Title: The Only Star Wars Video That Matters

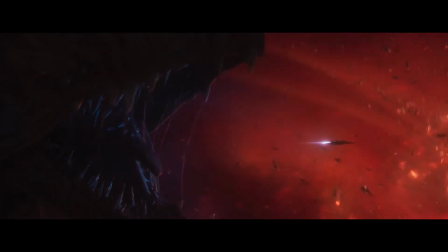There's not many loops, but there's enough loops.
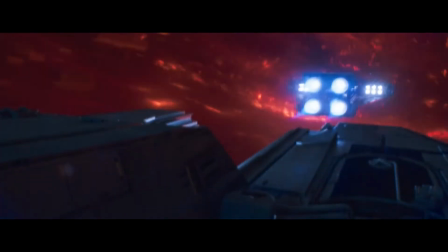I find the film mostly innocuous and weirdly entertaining in the most superficial, white-noise way possible.
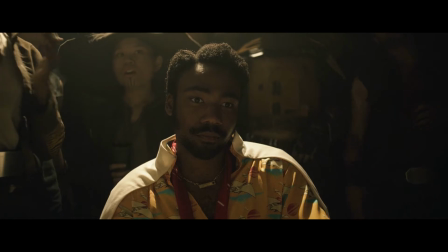But let's call a spade a spade. This is a cash grab, and it's good that it flopped.
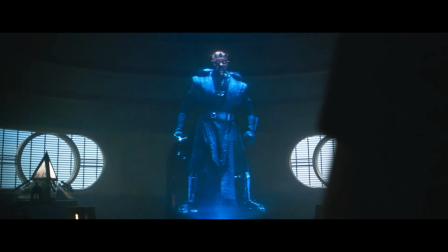It teases at the next solo adventure with Darth Maul, but thank God they're not doing more anytime soon.
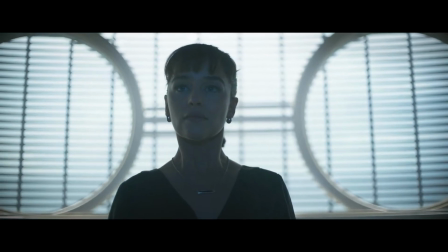That sounds so bad.
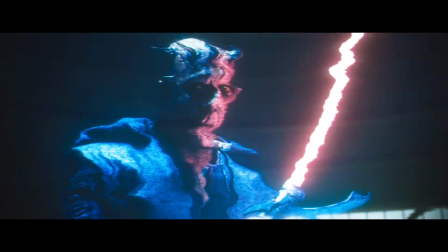Kira, you and I will be working much more closely from now on.
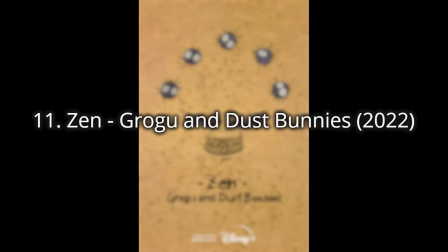Number 11. Xen, Grogu and Dust Bunnies.
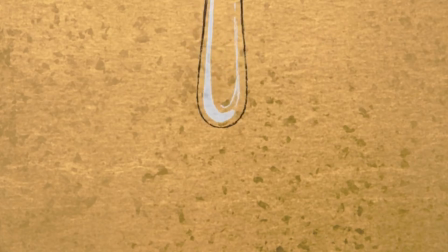Seeing a collaboration between Studio Ghibli and Lucasfilm was unexpected, but this short film is cute, I guess.
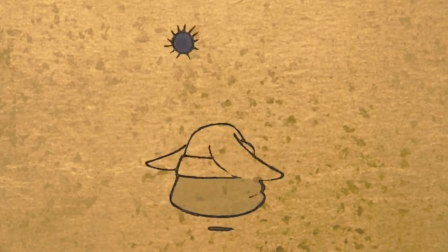It's hand-drawn too, so that's a plus. It follows Grogu from The Mandalorian as he's trying to meditate,
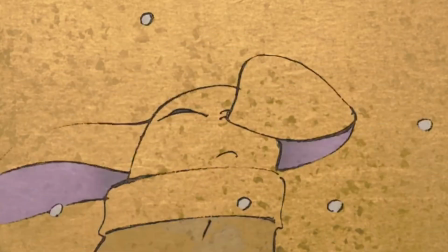but keeps getting interrupted by the Susuwatari from Hayao Miyazaki's My Neighbor Totoro and Spirited Away.
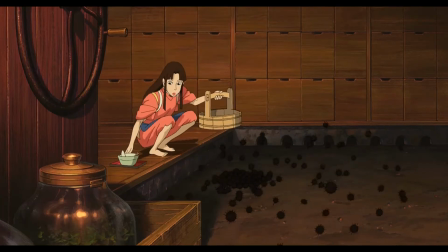I guess those films are Star Wars films too now.
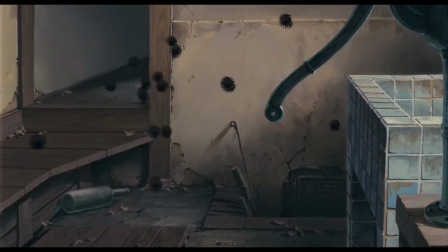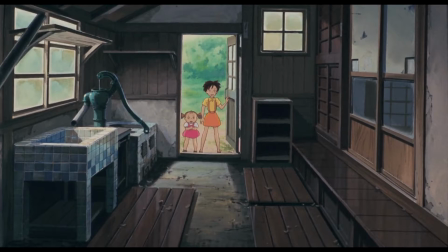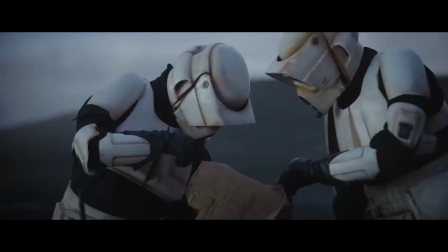I never much cared for the whole mania surrounding Baby Yoda, it just seems like an obvious marketing gimmick where cuteness sells, but...
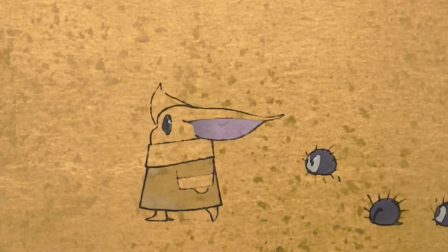it's neat seeing his likeness be adapted to this animation style
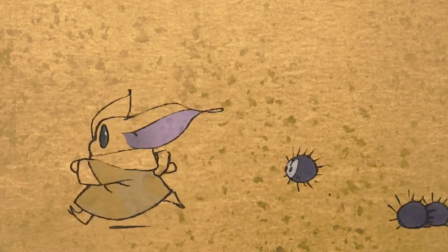in fact he doesn't even really look like baby yoda anymore more like a buddhist
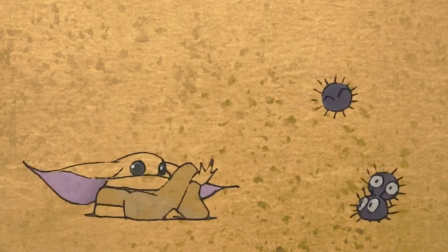mouse and it is cute i like how he keeps trying to
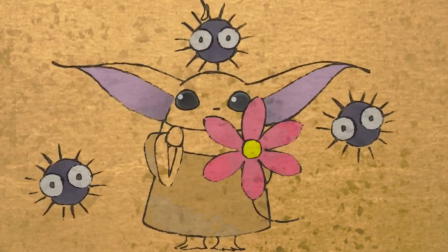escape the dust bunnies but they end up giving him a flower and he smiles it ends
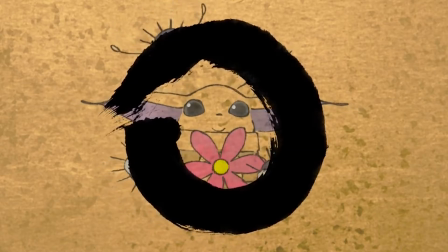with an incomplete enzo circle to signify the beauty of imperfection yeah
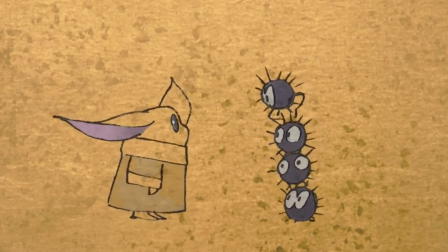i don't have a whole lot to say about this one considering it's only three minutes and speaks for itself.
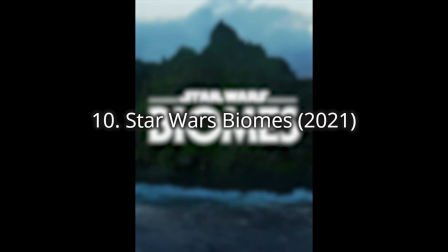Number 10, Star Wars Biomes.
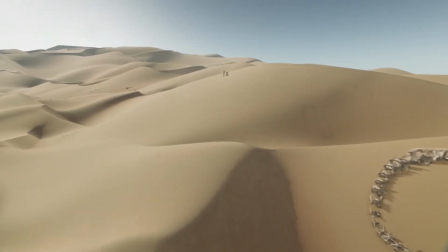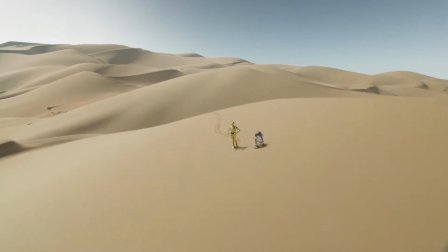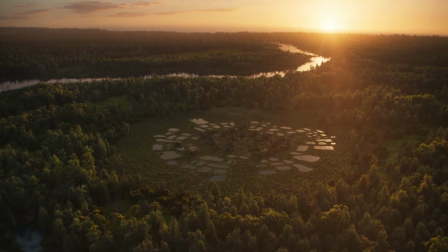The fact that Star Wars Biomes doesn't have any credits is a little bit alarming considering how Disney doesn't exactly treat their animators the best.
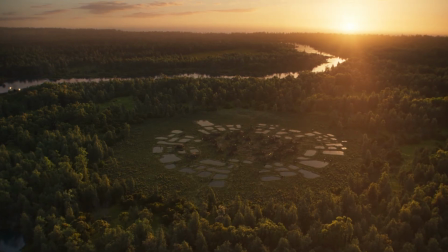But also because it doesn't have a credited a director. Who knows, maybe James Benning directed it.
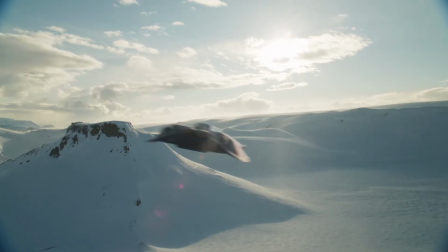So this is another short film that was released on Disney+.
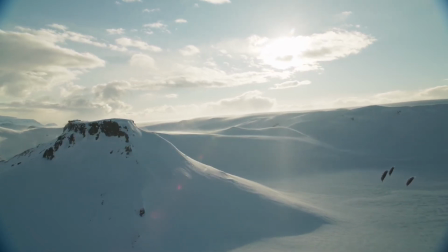It showcases, like, recognizable Star Wars landscapes from bird's eye point of view as the camera swoops through
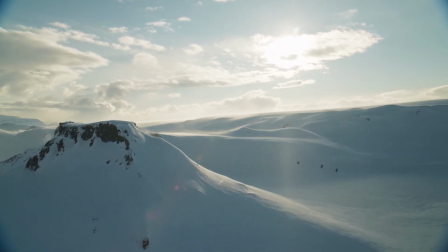computer-generated environments and shows off this grand scale of nature that sometimes is still, but other times interrupted.
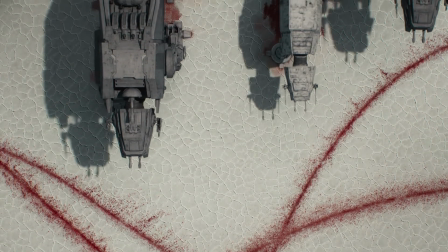The presence of battleships and menacing architecture amidst these ecosystems creates an alienating effect.
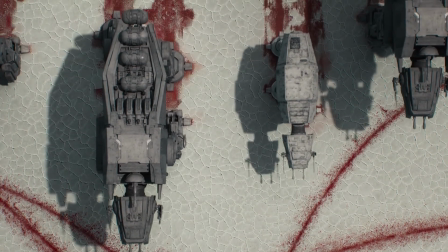I think even though this is all made in computers,
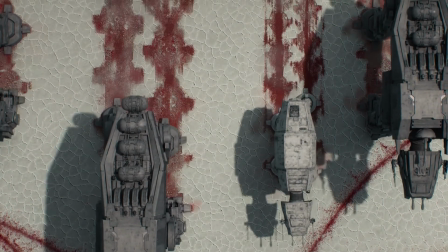it can make us reflect on our own world and how people are destroying nature that we rely so much on in order to survive.
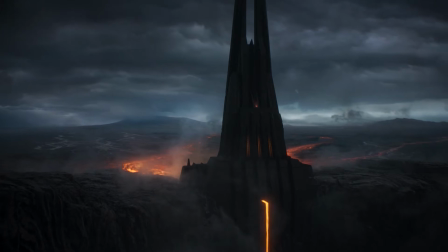I think what I like about this film is that it is much more abstract in design than anything else produced under the Star Wars name,
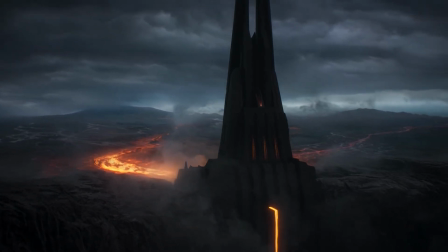as it takes us beyond the characters and their stories and into a much larger universe.